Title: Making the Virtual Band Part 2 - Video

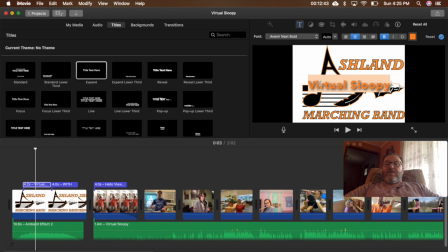I changed the color of the text to orange. I changed the font slightly, made it bold.
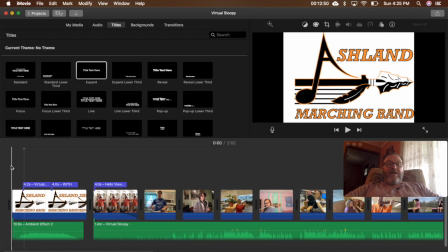And now when that starts, it says virtual band. And then on top of that, I added in just an annoying electronic sound effect there, just to get people's attention before it kicked in.
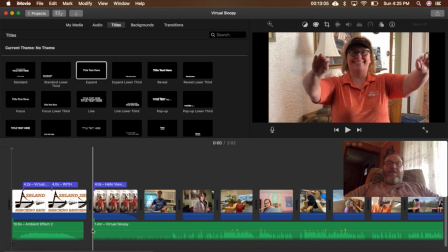So I didn't have my video start until right here, or my audio for the video, because I had this opening conductor.
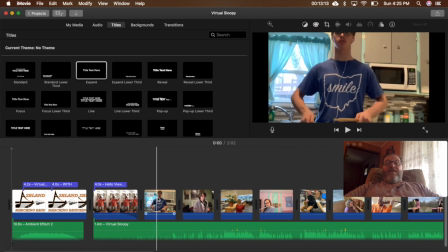And then when the drums kick in, I actually had a video of a drummer, so I made them first, because at that point you're not hearing anything but drums.
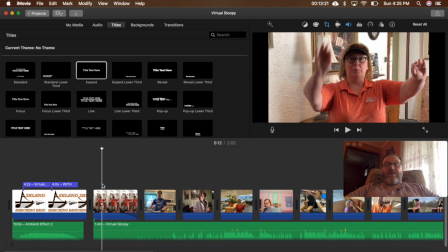So if I hit play, let me get rid of that. I'm just going to hit delete. You'll see in little pieces about how all these edits work.
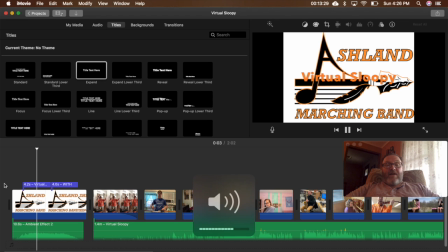So that's that background sound effect. Now it says Virtual Sloopy. Then the next title comes in with special guests, and then it kicks off.
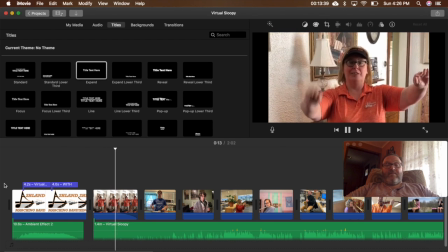1, 2, 1, 2, 3, 4.
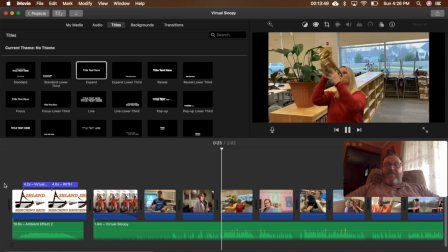So after that beginning, I'm not too concerned about lining up. There's another principal, pictures with the audio, audio with the pictures.
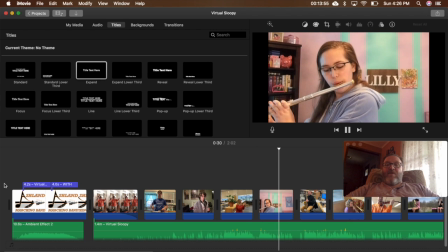I just want people to have fun.
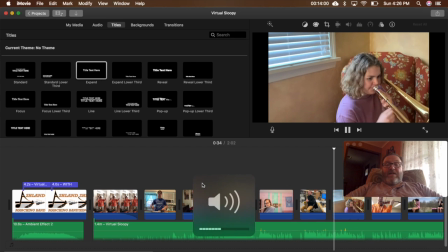I drop these clips in here, and then after I've dropped the clips into here, I start to move them around.
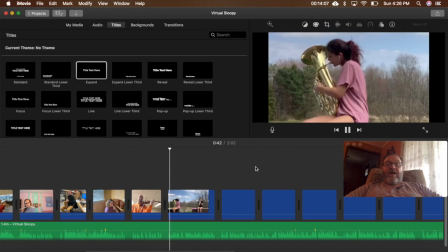I try to switch it up. So we've got some principals in there, and then we've got some students.
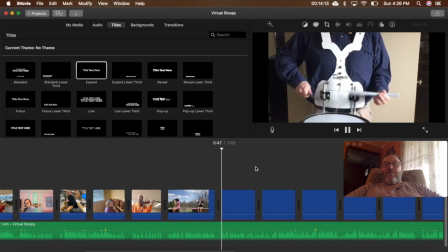Try to split it up between woodwinds and brass.
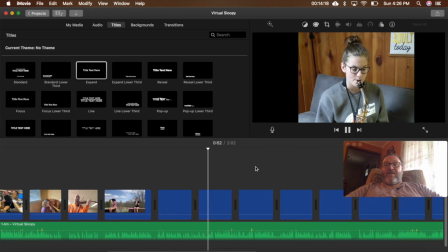You can see I got some of my band directors involved, and they're all just filmed different things.
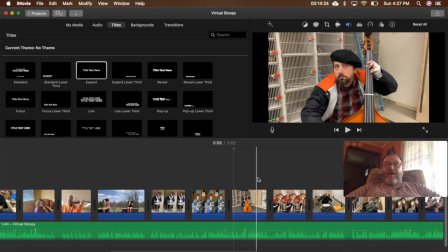So I'm going to hit pause. So that just keeps going and going. There's one of my assistants right there who has no idea how to play the bass, but we thought that would be fun.
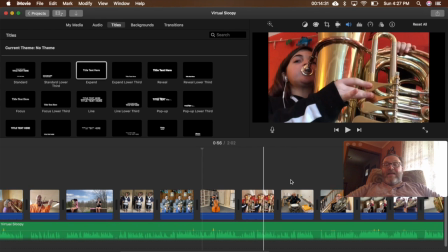And then at the end, let me scroll to the end.
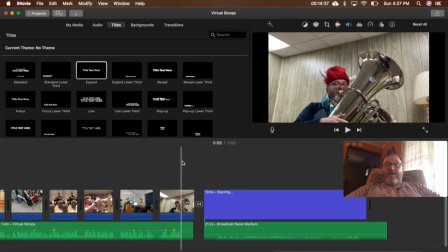You've got me being a little crazy there with my warrior hat. And then I put in a slide that has everybody that played on it.
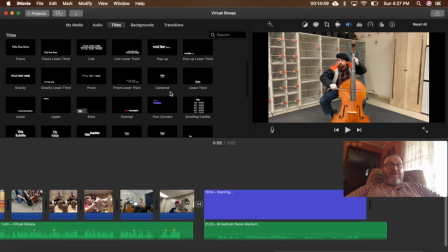And that can be found right here in the titles. If you go to here, scroll in credits, if I drop that in there, then I can edit whose name's on those different credits.
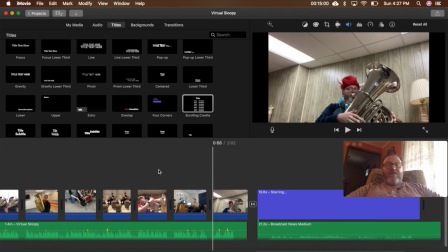So I put name in their instrument. One other thing I would suggest adding to your virtual band is maybe some transitions.
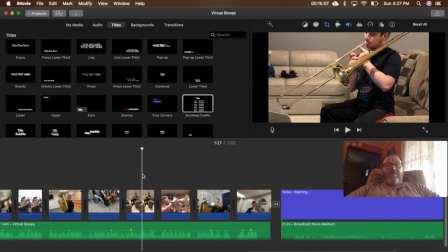So in this case, I've got, if I hit play here, you'll see between each clip, it just immediately goes to the next one.
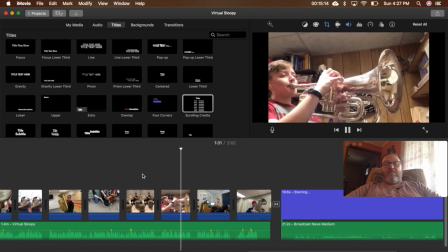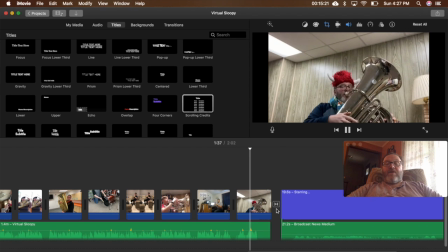But then right here, I put in a transition. And that one is to fade it out.
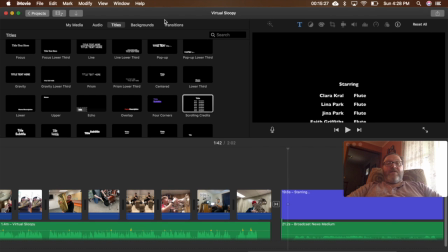So you can see how that kind of faded out and didn't just abruptly go. Transitions are great. If I click on that, you can see there's a whole bunch of different ones.
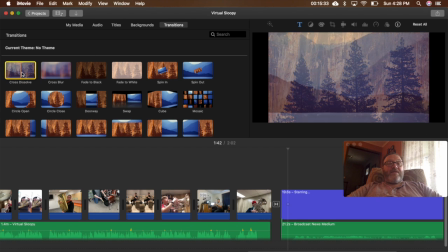If I scroll over top of them, you can see how they work over in the preview screen. So any one of these you drag and drop between two files will transition it.
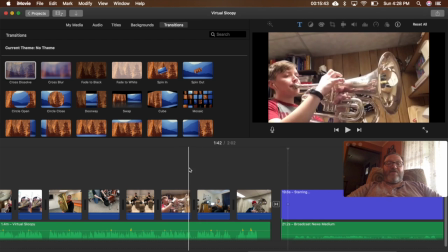I just didn't do it this time because each transition takes about a second, and this is only a 90-second song,
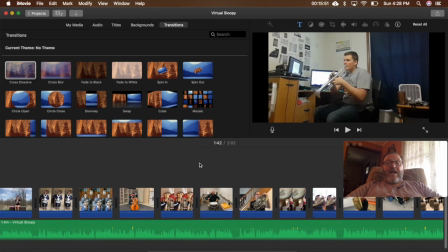and I didn't want to waste the precious few seconds I had with all the students and adults I dropped into this video.
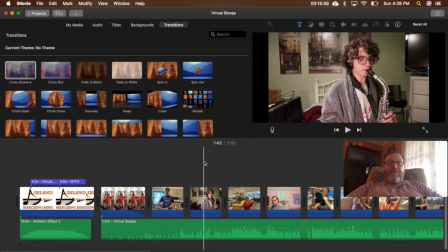So once that was done, and I was happy with it, and I had to go in and make sure I got all the audio out of everything, right?
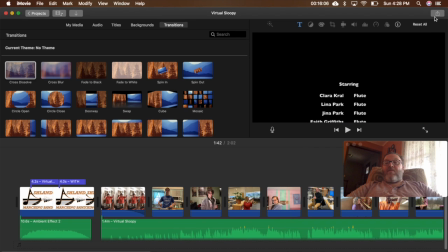And then make sure that sounded good. I went up to the top corner here, and I shared that straight to YouTube.
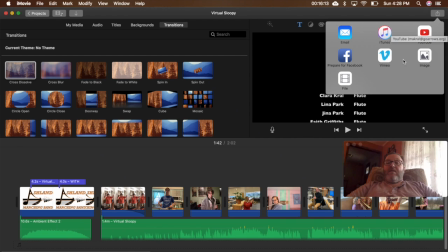Now, if you don't have that option on your program you're using, just save it as a file, and then it'll ask you different file types, MP4, .mov, any of those are going to work, and you can upload them to YouTube afterwards, straight through your browser. Well, I hope you enjoyed making the virtual band part 2. If you have any questions, don't hesitate to contact me or go through some of my other videos on how to edit in GarageBand or iMovie or on PC in Audacity or Windows Movie Maker. Thanks for watching.